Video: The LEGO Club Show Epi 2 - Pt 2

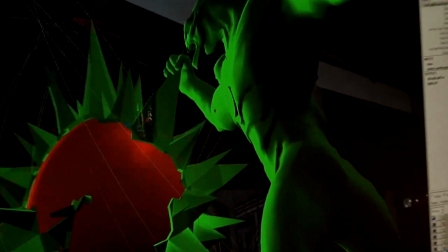We do it in several layers, and then all of those layers go to the compositors,
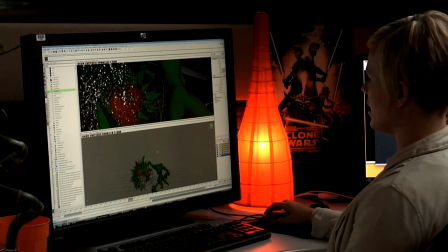and they can put them all together and make it look like it was all happening in the same place. After that, I pass all my rendered layers off to Sean McPherson, our compositor, and then he puts them together to make it all look like it was in the same environment. My name is Sean McPherson. I was a compositor on Ben 10, and the role of a compositor is to take all the pieces that I've already gotten from Mario,
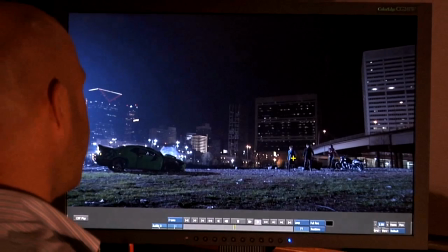Andrew, and Sydney and put them together and layer them so that we have a believable shot. So the first thing we do is we start out with the original photography.
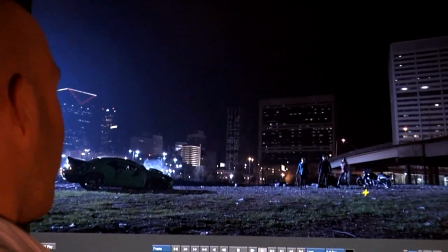Here we have a background of the kids over the city, and we're going to put Humongosaur in there.
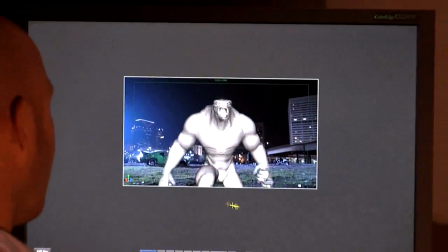But Humongosaur doesn't look like he's been shot over that background, does he?
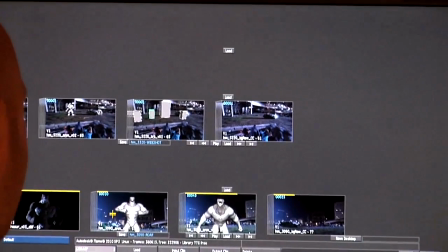No, he looks gray, almost like a piece of clay. The next step is that Andrew applies texture to Humongousaur.
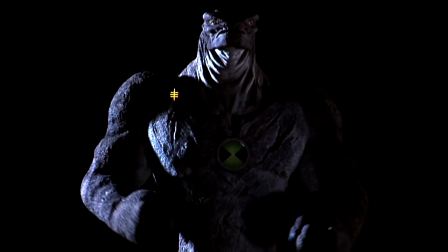So you can see he's got this bumpiness to him, this kind of thick hide, this thick skin, a lot like an elephant or a rhinoceros would have.
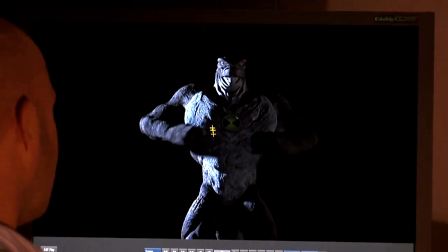And he's also got some lighting on him, some lighting and shadow, which Sydney put onto Humongousaur. And she'll add lighting and separate all the different qualities of lighting out,
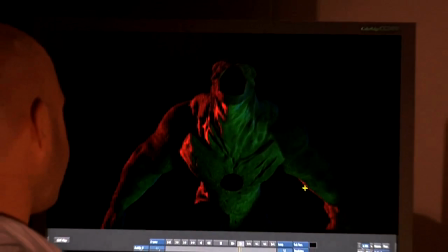such as the reflection, the specularity, or the shininess.
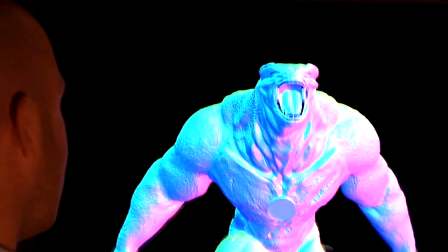And she will pass all those layers off to me so that I can blend them together and put Humongousaur over the background plate and make him integrated so it looks like a believable shot.
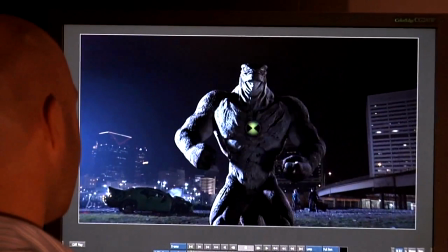Two other things that we put in here to make this shot a little bit more believable.
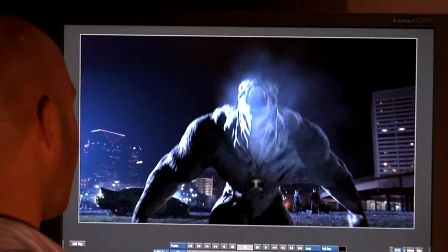If you notice, he's got a lot of breath coming out of his mouth when he roars, which really kind of sells the shot a little bit more.
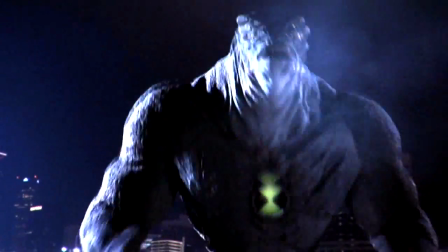Also, when he roars, we add some camera shake, so it sort of increases the drama in the shot.
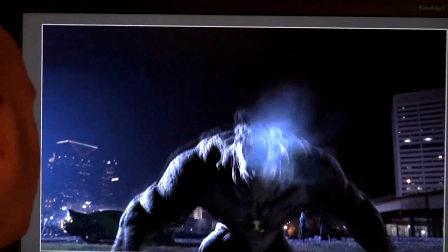And when we put all those things together, we get a really dramatic, believable shot. And so those are the steps that we took to build Humongousaur for the Ben 10 movie.
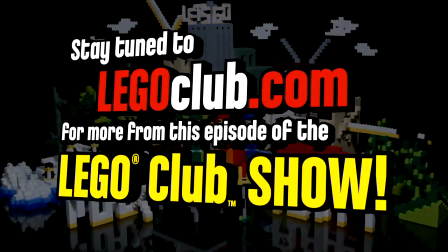Stay tuned to LegoClub.com for more from this super awesome episode of the LEGO Club Show.